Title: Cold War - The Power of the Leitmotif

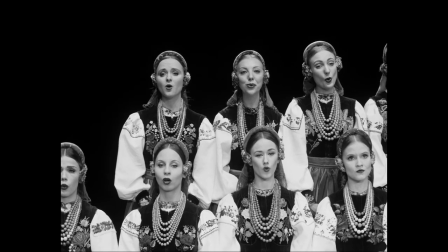Pawel Pawlikowski's film Cold War is one of the most breathtaking visual achievements in recent cinema.
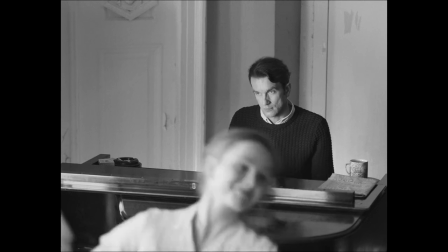A perfectly crafted sensory experience which engulfs its viewers from start to finish.
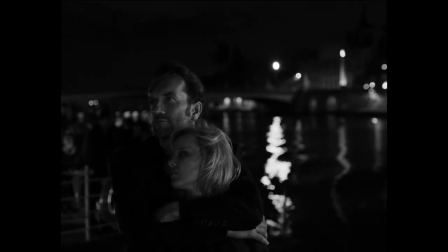The film is a musical odyssey which guides us through the lives of two lovers and the inevitable bond which they share towards each other and their country,
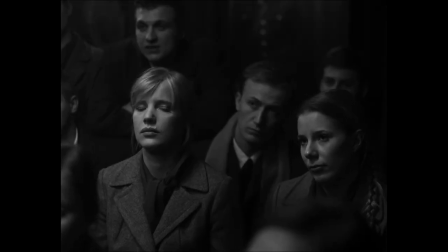set in a very tumultuous time in Europe's history.
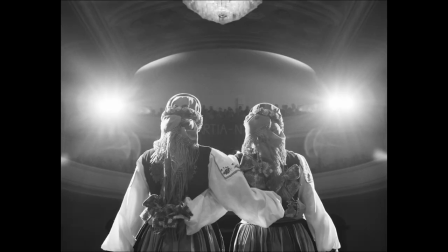In this video essay, I will be exploring how Pawlikowski creates this bond through a musical
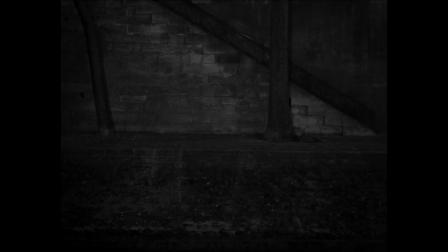leitmotif and how he introduces us to the film's occurring themes of love and heartbreak.
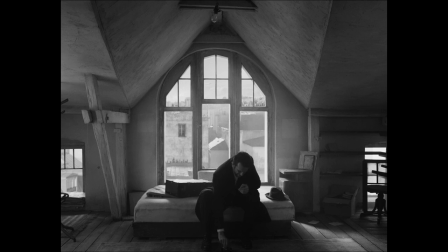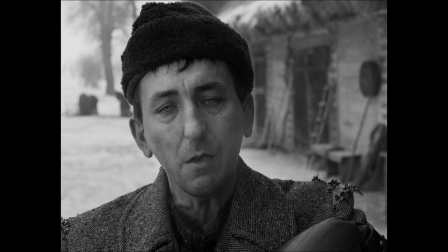Right from the start, we are shown a montage of people performing old Polish folk songs.
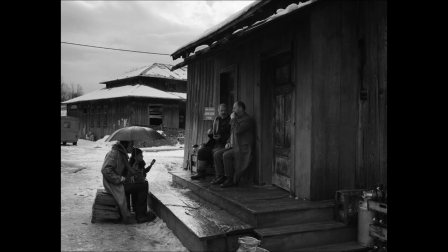They're performing them for Victor, a musical director who is trying to resurrect the spirit of Poland and the Polish people after the devastation from the Second World War.
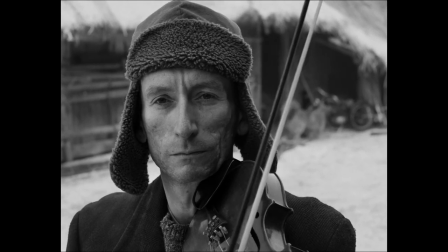The songs we hear seem raw and uninhibited, and talk of misfortune and humorous anecdotes of the nation's people.
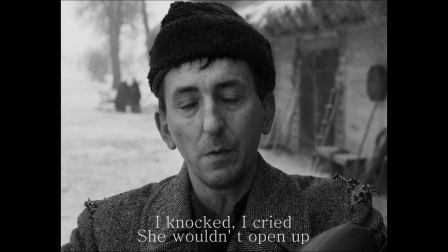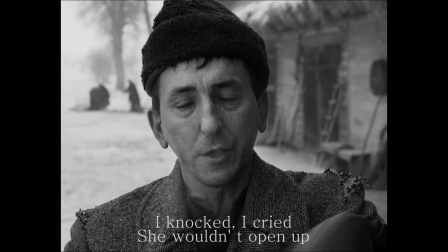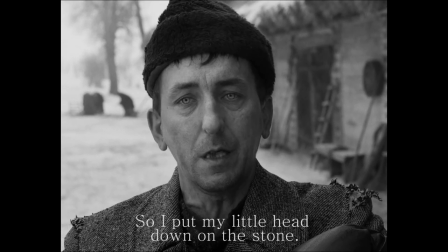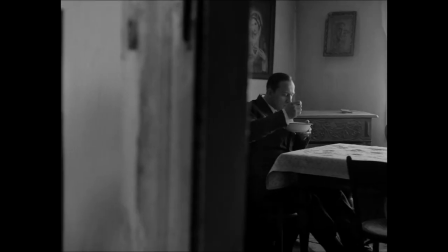But soon after, we are introduced to a girl in a dilapidated house singing a melancholic song about forbidden love.
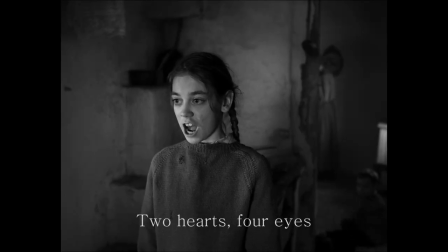Dwa serduszka, cztery oczy, oj, oj, oj, co płakały we dnie w nocy,
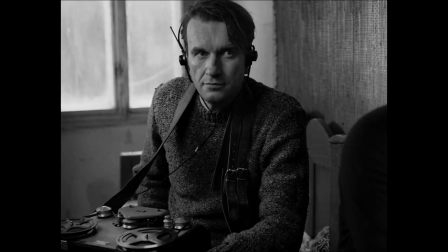oj, oj, oj,
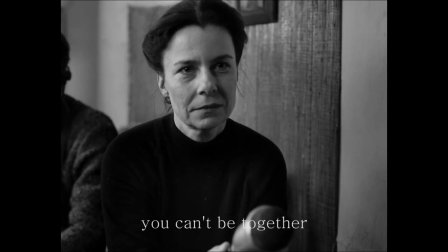czorne oczka, co płaczecie, że się spotkać nie możecie,
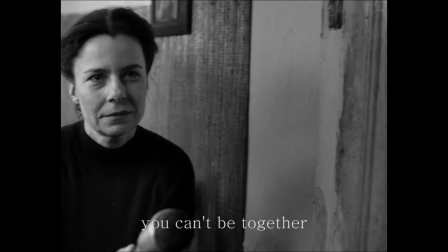że się spotkać nie możecie.
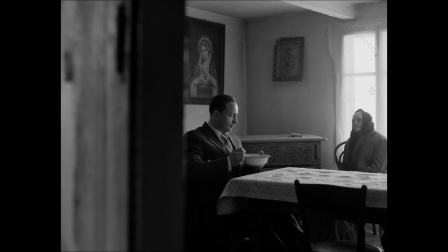Oj, oj, oj.
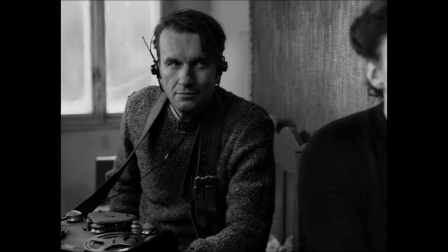Without any instruments, using just her voice, she grabs everyone's attention and sets the whole story in a particular mood.
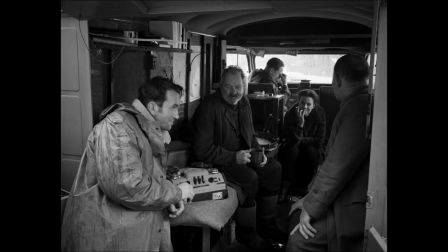Pawlikowski makes a great choice by juxtaposing the girl with the rest of the performers,
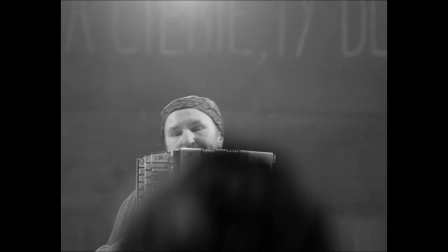whose delivery seems rehearsed and sort of mechanic due to decades of experience.
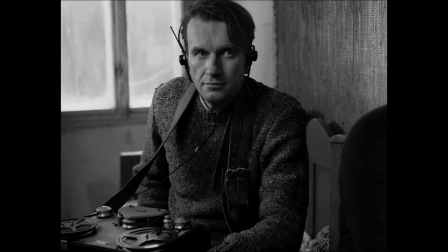The girl's youth and conviction while performing such a serious song is what catches us off guard and makes it stand out.
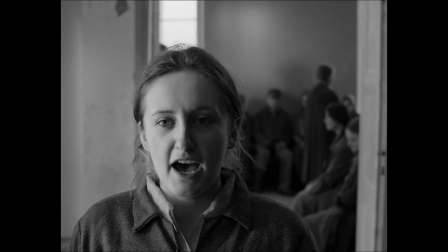We then see Victor as he auditions singers and dancers and prepares for the grand premiere.
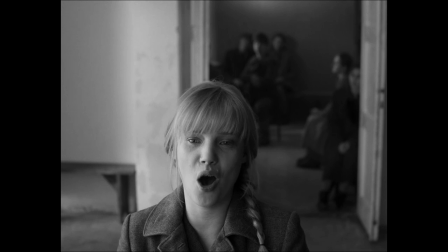There he meets and falls in love with Zula, an enigmatic and feisty young woman with a troubled past who develops the same feelings for him.
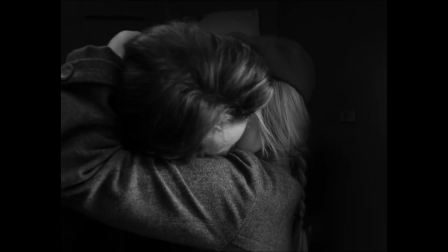Their blooming love for each other is mirrored in one of the most beautiful performances of the Two Hearts leitmotif,
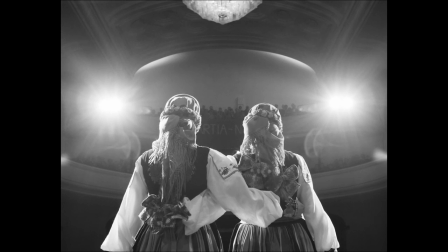heightened by the angelic voices of the female choir in the background.
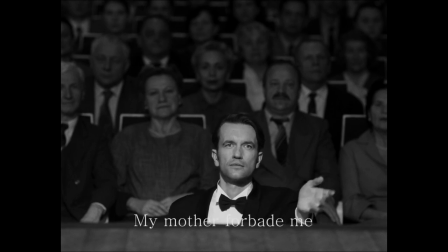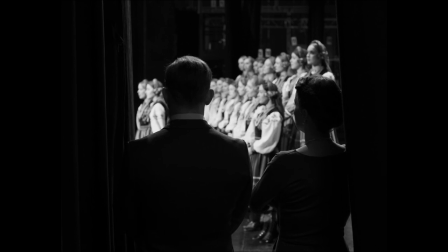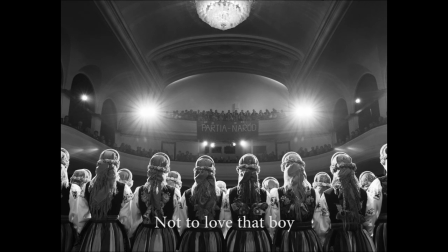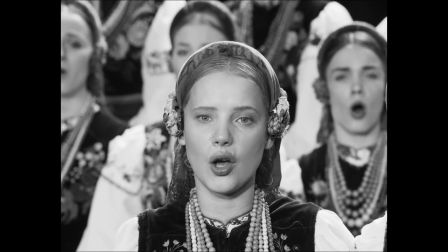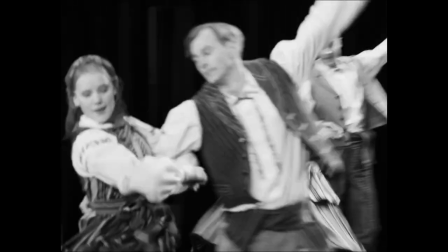The scene shows us Victor's full artistic control and love for his nation.